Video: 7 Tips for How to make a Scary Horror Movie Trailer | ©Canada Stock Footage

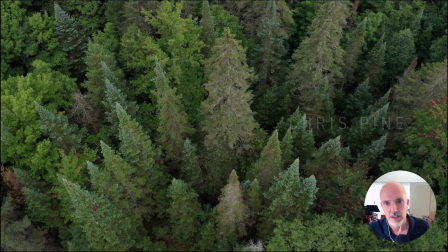12:18 I went with Chris Pine and Spruce Willis, obviously.
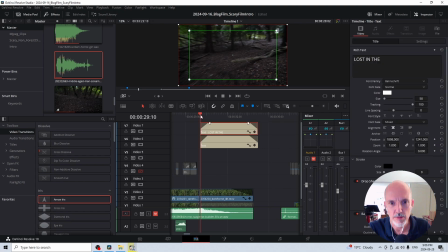12:30 And if we move to the end, here's the title of the movie right here.
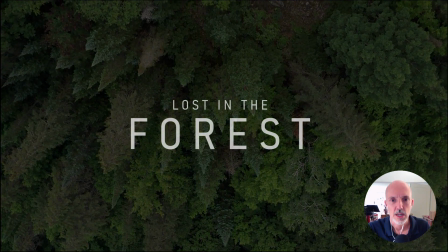12:37 Lost in the Forest. So I fade out the forest,
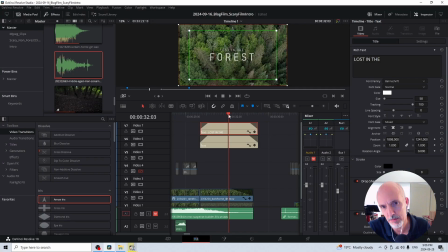12:43 and then I then it goes to black, but the font stays up for a little bit and then fades out. And so fading fonts in and out is very easy in DaVinci. You just use these little white sliders. You can see it coming in, and when it hits here, it'll fade out. Okay, finally, tip 7. Tip 7 is about making choices and not making choices that fit the theme and the tone of the trailer you're making.
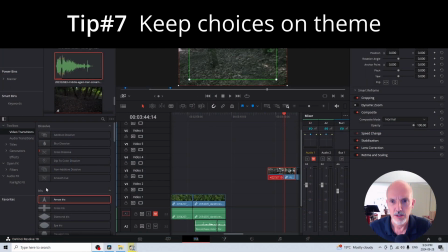13:17 So just to illustrate this point,
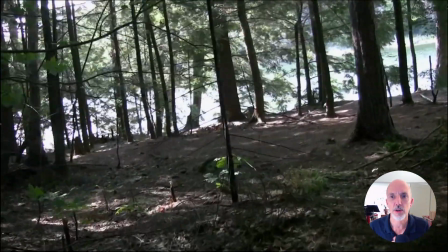13:23 remember I had the sunny shot going through the forest, and it doesn't fit.
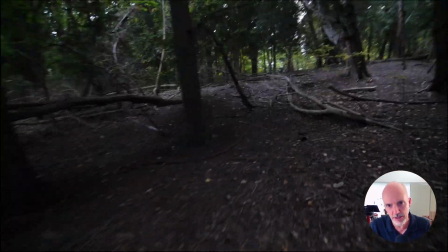13:29 It's a forest, but it's too sunny. So I shot this clip instead, and it's much darker.
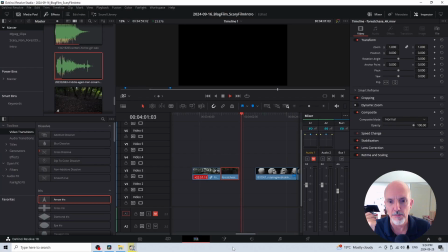13:38 It's overcast. It fits. So it's worth doing that work to get the right clip.
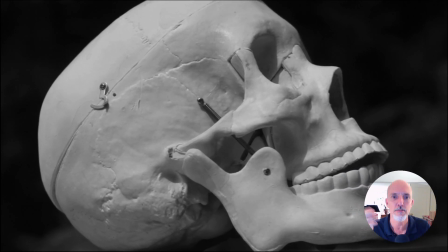13:45 Another thing I had this clip of a medical skull, which I've always had as a prop.
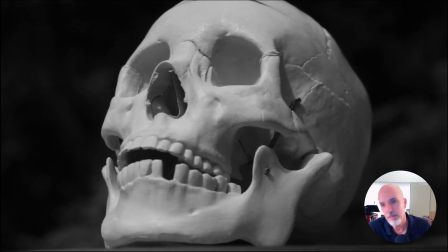13:52 It looks great, but you can see it's got hinges
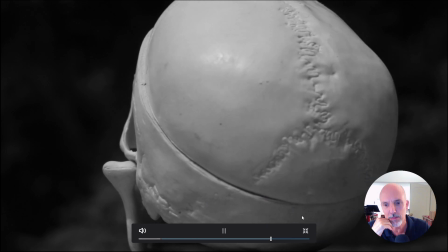13:57 and holes in it, and the skull cap comes off. So even though I tried to do a few things with it, like this,
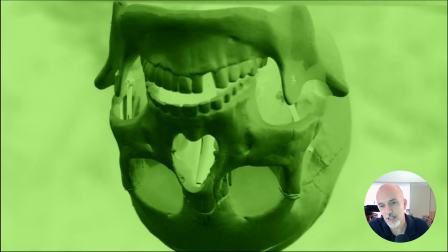14:08 just to make it more scary, turned it upside down, turned it green, it still doesn't look right.
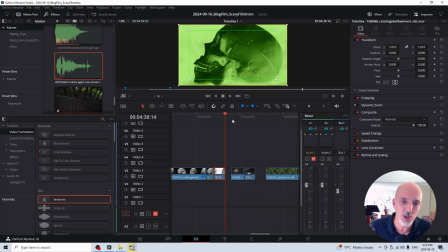14:14 So I took my medical skull prop, that's hard to say, into the Don Valley here in Toronto as discreetly as possible,
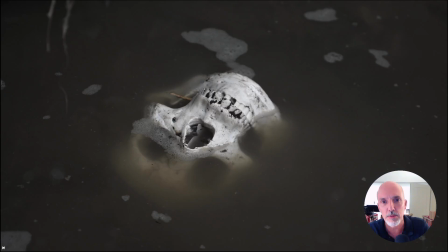14:26 and shot this clip of it in the Don River.
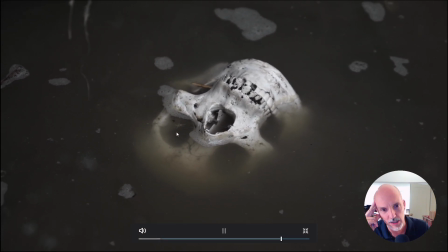14:32 Interesting, you can see a little spider in the eye, which was kind of lucky. And then actually buried it beside a tree.
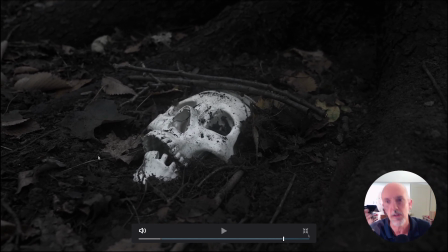14:39 And obviously this is a much better shot, better than a rotating medical skull.
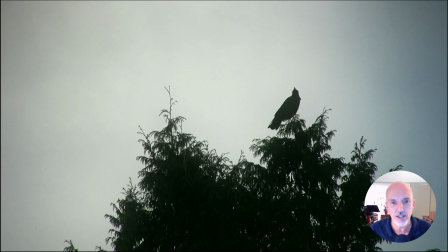14:44 So coming up, the final edit of the horror movie intro. I hope you enjoy.
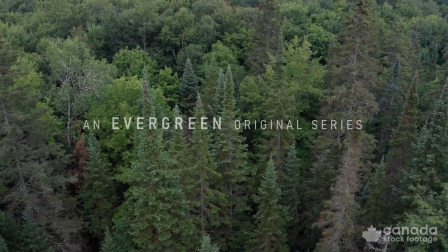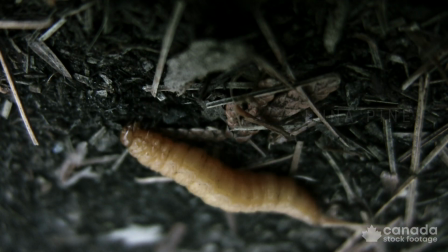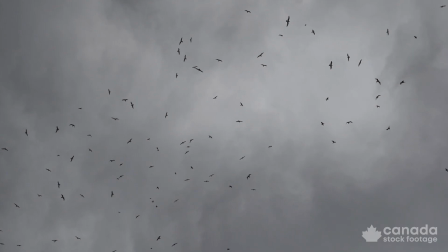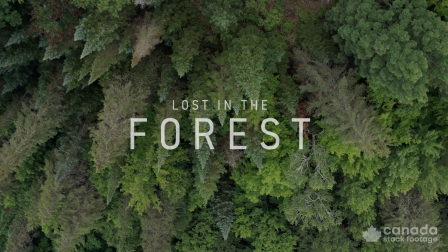Thank you for watching. I hope you found some of these tips helpful. If you have any questions or comments, please leave them in the comments below. Like, subscribe. Thank you. I found this in the Don Valley too.